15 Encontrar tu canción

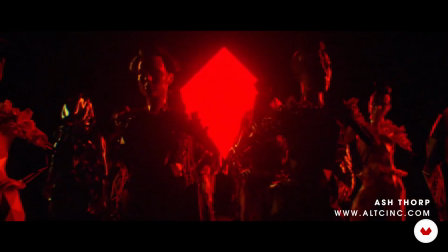(4:15)
So he shows here the BTS breakdown, so the behind the scenes footage of how he created this in Cinema 4D and After Effects.
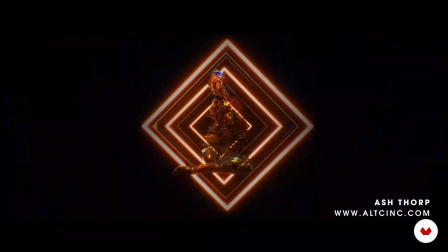(4:24)
So it's almost like the breakdown of this, which is always great to show the clients kind of the behind the scenes as well, because not enough people show this in the showreel.
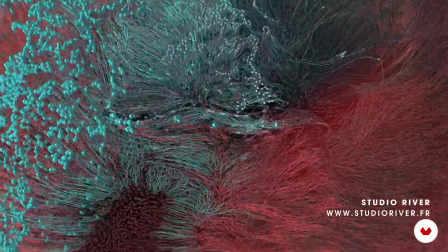(4:31)
Next is Studio River. So I love the comedy. This is one of the funniest kind of showreels that I've seen.
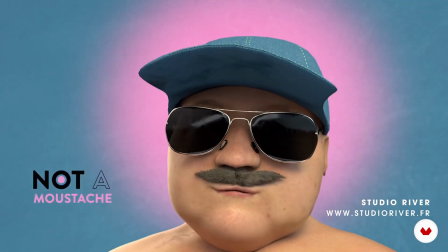(4:36)
So it adds a lot of personality and all of their scenes are custom with their logo in it.
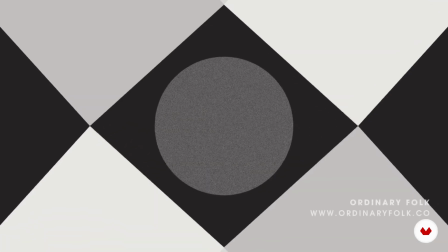(4:42)
So it's always kind of pushing their brand forward. Next is Ordinary Folk. This is the smoothest showreel I've ever seen.
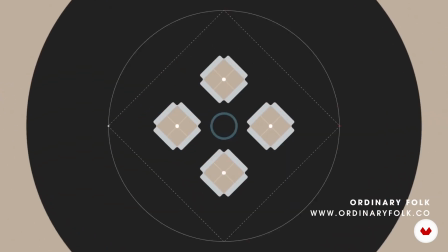(4:49)
So they really utilize the easy ease and the keyframe velocity and the inertia and movement of these transitions.
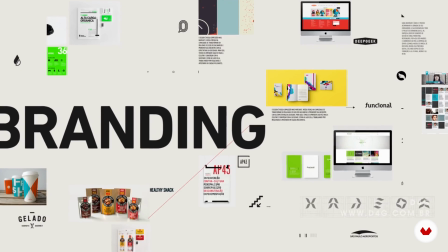(4:55)
So that's absolutely fantastic. So go and check that out. And then I thought I'd show you something where it doesn't have to be crazy high tech and like the best of the best in the industry.
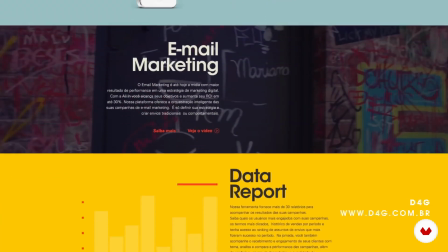(5:04)
So D4G aren't even kind of motion designers. They create different packaging, magazines, layouts, print work.
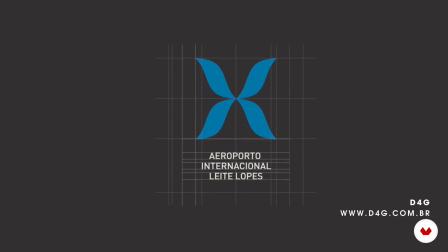(5:11)
And they're showing this by injecting a bit of animation into their work. So it's a different way to add dynamic movement to their portfolio.
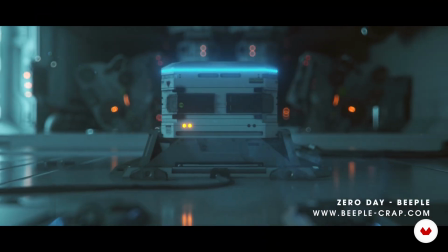(5:19)
And then finally, the 0 Day by Beeple. This is perfection when it comes to linking visuals with audio.
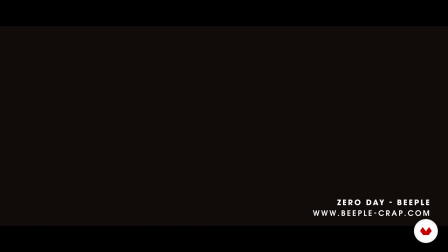(5:26)
Just all the little tiny animations in the background and little elements. And as you watch it again, you'll start to see it, but it just works perfectly with the audio.
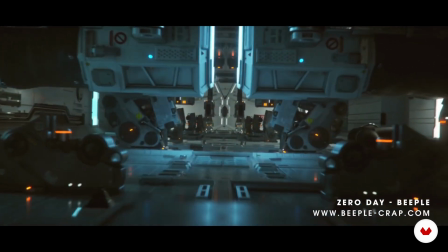(5:33)
So go ahead and check out the links below to all the different show reels.
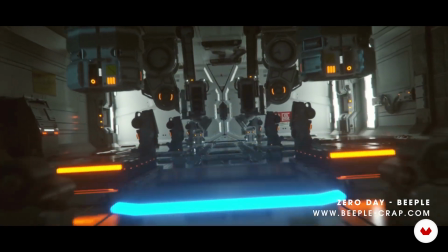(5:37)
Take notes along the way of things that inspire you, and then select 2 to 5 audio tracks for your own show reel. So in the next lesson, I'll talk you through the process of blocking out your own show reel.